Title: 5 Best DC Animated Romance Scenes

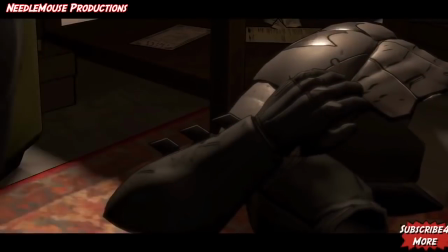(12:19)
Now I must say although you don't really see that much skin, this does feel a little bit like some sort of online sex game, as the player gets to decide whether to kiss her or not,
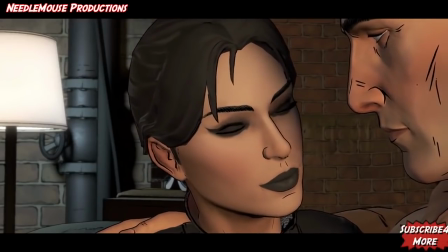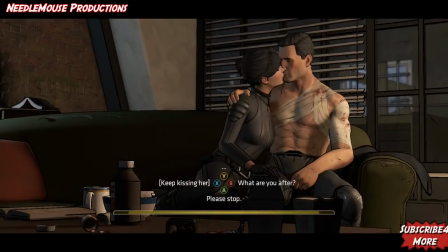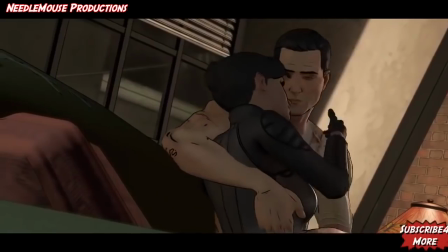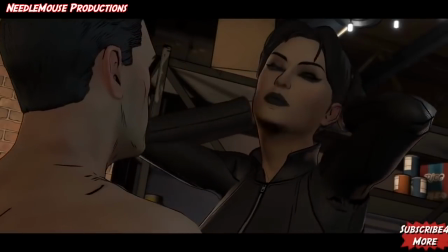(12:44)
whether to let her undress herself or whether he wants to undress her, do I have to do all the work myself?
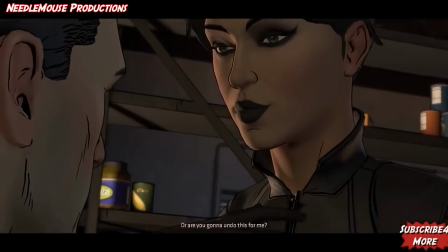(12:50) Or are you going to undo this for me?
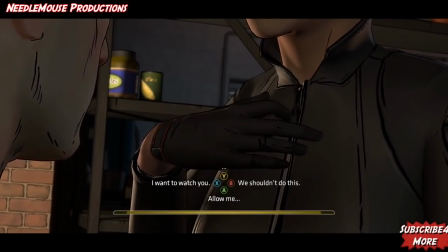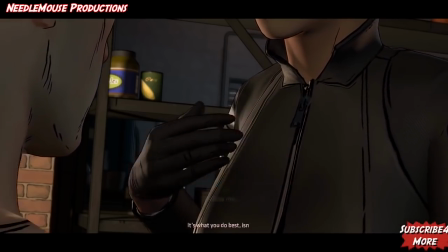(13:01) Let me help you. That's the way you do best, isn't it?
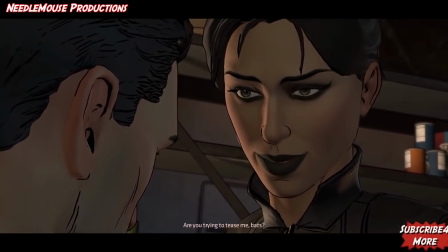(13:06)
And all of the other moves you'd expect the two to be doing in a scene like this. but at the same time it doesn't feel that weird probably
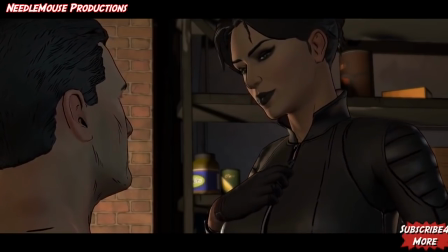(13:13)
because it's done quite tastefully with not too much being shown and it probably doesn't hurt that this animation looks a bit more lifelike than 2d
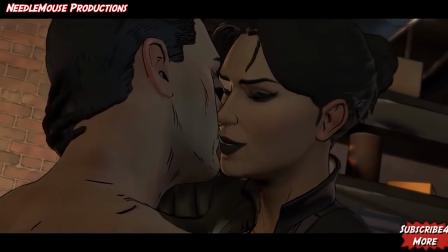(13:20)
animation and I must say that this is definitely the most attractive version of Catwoman that I've ever seen in animation.
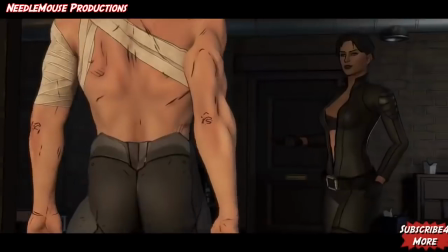(13:26)
I personally never thought that she looked like much in comics, video games and other movies but in this game she is definitely hot and I finally see why Bruce Wayne likes her
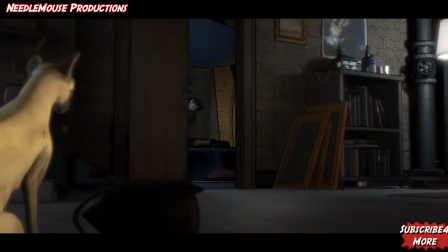(13:35)
so much and as I've mentioned this is a telltale video game which means the player gets to decide exactly what happens
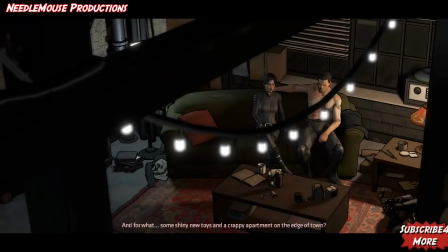(13:41)
in the scene so it's tailored to the player and as such adds a level of intimacy and likability as everyone gets their own version of this scene
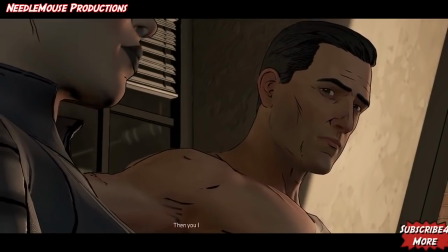(13:49)
which is something we haven't really had before in any DC animation sex scenes but along with the playfulness and banter that Catwoman and Batman have there's
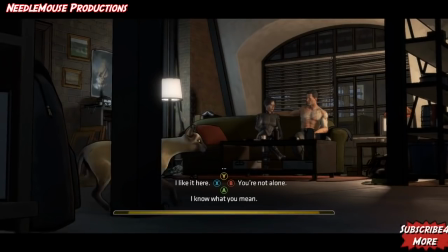(13:58)
also an emotional connection that adds another level to it and unlike the killing joke scene this explores the adult theme of a one-night stand that goes well and leads to more afterwards, as the two continue to be close throughout the other chapters of the game.
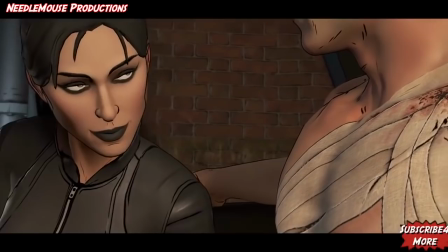(14:10)
Though since this is a Batman romance, it of course must still end, which is a shame, but it's all part of the Batman charm.
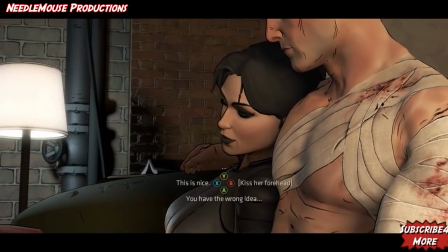(14:18)
It's also nice to see the relationship go to the next level for once. A lot of the time I've seen these two in media, it's put across as a very will-they-won't-they type of thing, which in my opinion has been too overplayed at this point,
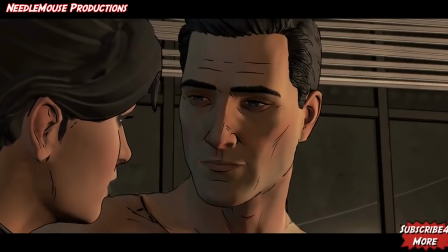(14:30)
and even when they are clearly in love with one another, it's not always clear whether they've actually slept together or not, but this scene is not subtle about where the relationship is at.
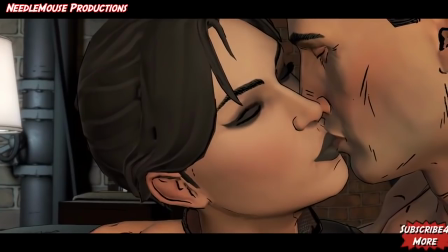(14:39)
And that is the 5 best sex scenes in DC Animation.
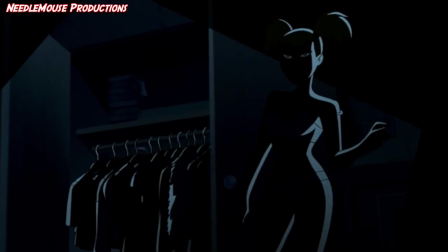(14:43)
Now with something like this it comes down to personal taste, so many of you will think that these scenes should be in a different order.
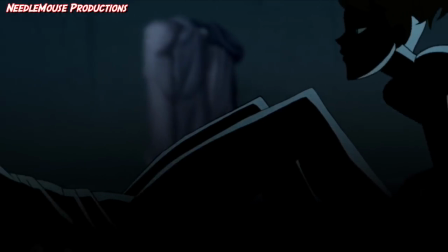(14:49)
So please let us know what your favourite sex scene is in the comments and what order you think they should be in, and whether you think there are any other sex scenes that should have been on this list instead.
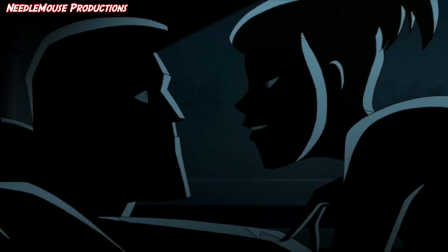(14:58)
I'd just like to say a quick thank you to those of you who made this video possible by donating to Needlemask Productions' page on Patreon.
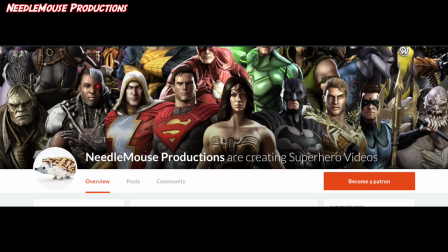(15:05)
Patreon is a crowdfunding site that is helping us to bring you more videos each week and to raise funds for adapting comic book stories into short animated films.
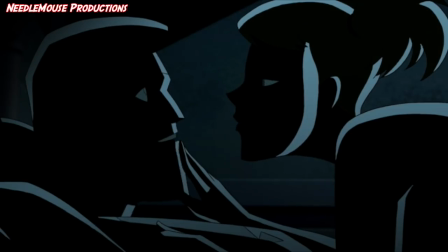(15:14)
If you're interested in donating or just want to find out more, there is a link in this video's description.
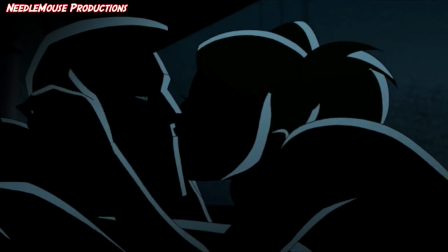(15:19)
And as always, thanks for watching and feel free to subscribe, share, like and comment.